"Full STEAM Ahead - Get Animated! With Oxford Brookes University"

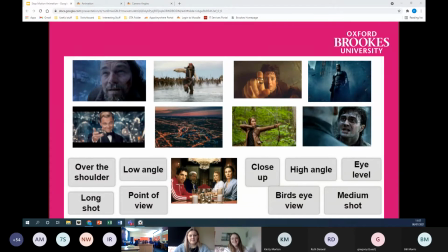1514s
Okay, and that's your time up. So I warned you it would go fast. So let's see what we can do. So we've had a lot of shouts already for the Harry Potter shot to be over the shoulder.
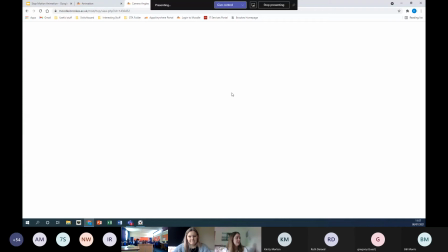1527s
So let's give that a go.
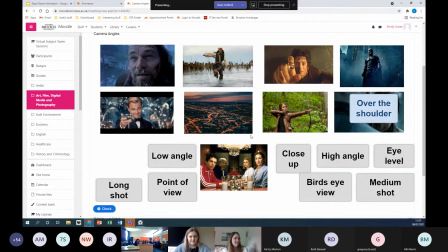1533s
Yep, correct. Well done. So lots of people have said that this one is the bird's eye view. Let's try that one. Excellent. So we've got close up for this one. Let's give it a go. That's incorrect.
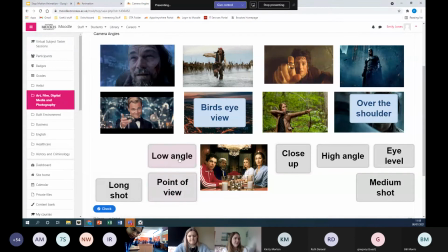1555s
Okay, Batman low angle. Amazing. Okay, lots of people have said that top left is close up. Yeah, brilliant.
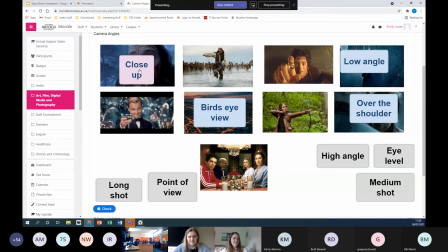1573s
Any more ideas? So we're starting to narrow it down, which is great. So someone said that number 2 is the long shot. Let's give that a go. Yeah, well done.
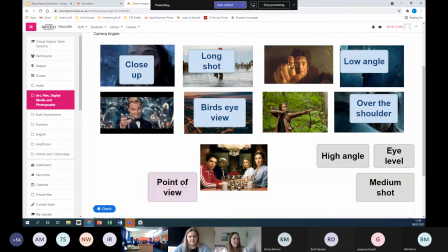1591s
Okay, lots of people saying that the bottom is point of view. Brilliant. Okay, let's try this top one here. So this one here with Frodo in the ring, which one do you think this one is?
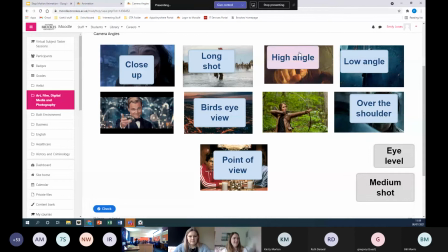1610s
Okay, high angle. Amazing, well done. So that leaves us with 2 left. So which one do you think the left one is?
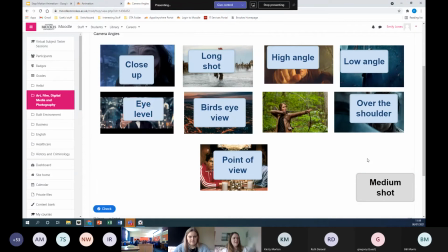1626s
Okay, lots of people are saying correctly. That is eye level, which means that the last one is medium shot. So really well done, everybody. Again, that's like a pretty tricky quiz, so well done for those of you who got some right.
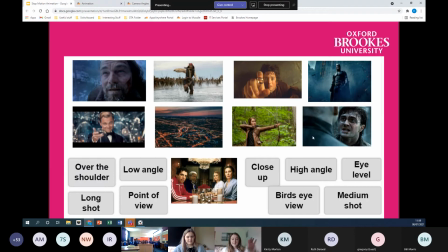1643s
So looking at these shots again, you can see how the different shots give you different emotions and different feelings. So the bottom one, that's very personal and intimate, and you can imagine that you're part of the scene.
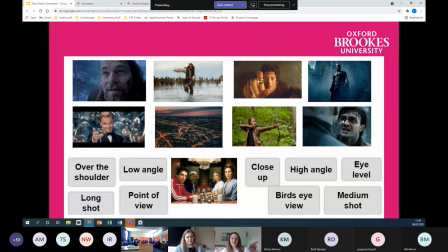1660s
Whereas some other ones, maybe this one, the Harry Potter one, you're kind of just an observer. You're kind of like creeping in on the situation. So that can really help give emotion and drama to your shots. So it's really important that you think about camera angles when you're planning your film.
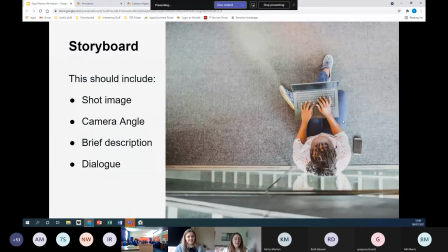1680s
Okay, so next, and the final activity we're probably going to have time to do today, is you're going to plan your storyboard for your advert. Okay, so what you're going to do is break up, if you've got a piece of paper, break it up into 6 sections.
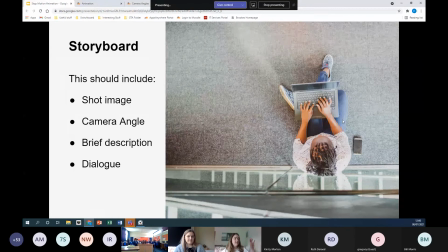1694s
And then what you're going to do in each box is draw a sketch of what you want your shot to look like. This does not have to be super arty or brilliant or perfect, just a really rough sketch of what you think your shot will look like.
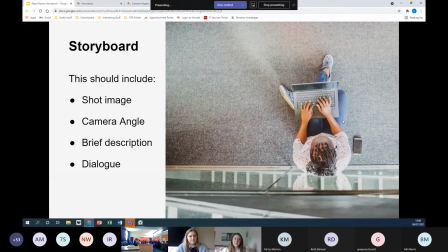1710s
And that includes the camera angle. So it's really important to say what angle you want that shot to be in. A really brief description, so just a couple of sentences or words saying what is happening in that shot, and then any dialogue. So if your characters are actually going to talk to each other, if you've got multiple characters, pop in here exactly what they're going to say.
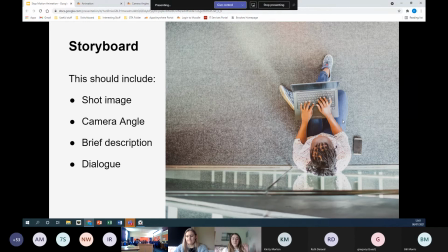1730s
Now this is the most important part of planning for your film, because this is how you're going to make your actual film later. So this is a bit where you work out how it's all going to fit together, whether you can fit it into 5 seconds,
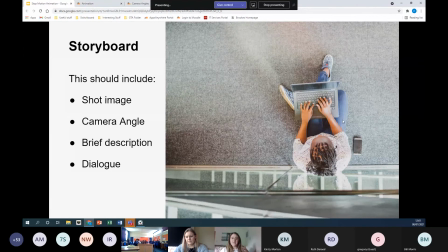1744s
what it's all going to look like, and what emotions you want to bring out. And emotion is really, really important in advertising. So really think about how you want the people watching your film to feel. Okay, so just a reminder, we're going to do a really quick storyboard. So you're going to have 5 minutes for this.